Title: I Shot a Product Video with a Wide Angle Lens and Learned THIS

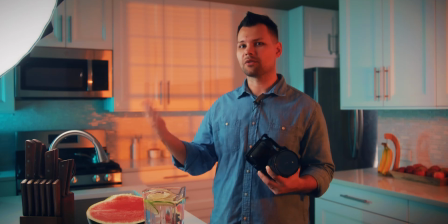8:20 I use interesting light sources, practicals, and light modifiers as a part of design or decor to make my background more visually interesting.
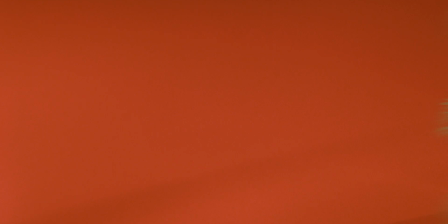8:28 But how to keep the entire product in sharp focus when shooting close-ups? Ensuring that the key details of the product are in focus requires careful attention to focus settings and distance.
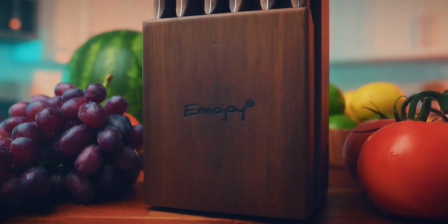8:39 If you feel like you can keep the product in focus throughout camera movement, consider stopping down to f4 or even f5.6. Just remember that you would need to also crank up your lights. If your camera and lens have autofocus, you can try that. Otherwise, you can try and manually rack focus. I like to do a couple of practice runs to see what works better for that particular shot and only then press record.
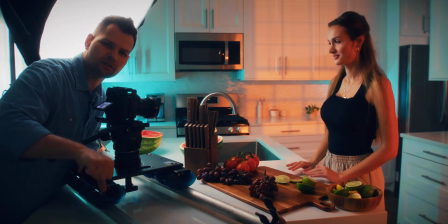9:04 Gotta have a shot of actually putting knife in the block, so Julia, would you help me with that?
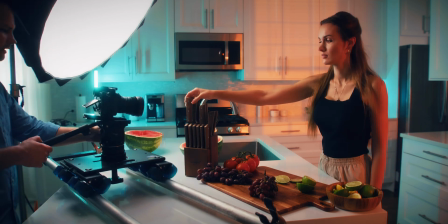9:10 Yes, sir. All right, action. All right, and cut. I think you did wonderful. And now onto the number one mistake that most creators make, which is a lack of attention to detail. If the setting for your product is a kitchen, select a unique or visually appealing location.
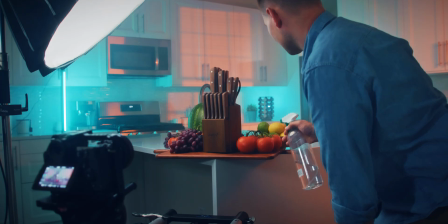9:30 If you have fruits and vegetables in the frame, make them appear more juicy by spraying some water on them. Don't shoot a product in an empty kitchen. Think through your design. The key to a successful product video is in executing details.
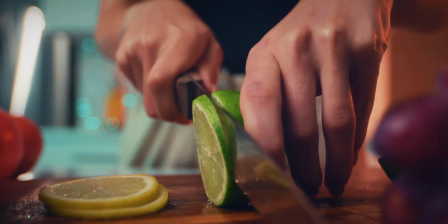9:43 Having a larger crew on the set allows each crew member to focus on refining their particular area of responsibility, hence the spotless image.
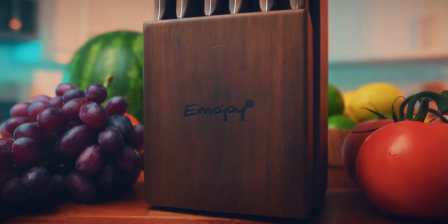9:52 As a creative, always look for ways to make your videos look visually interesting. If you're a brand owner or an agency and need a product videos for your business, please reach out via email listed in the description. And if you'd like to see an entire production process for a lifestyle product video with a model, watch this video next.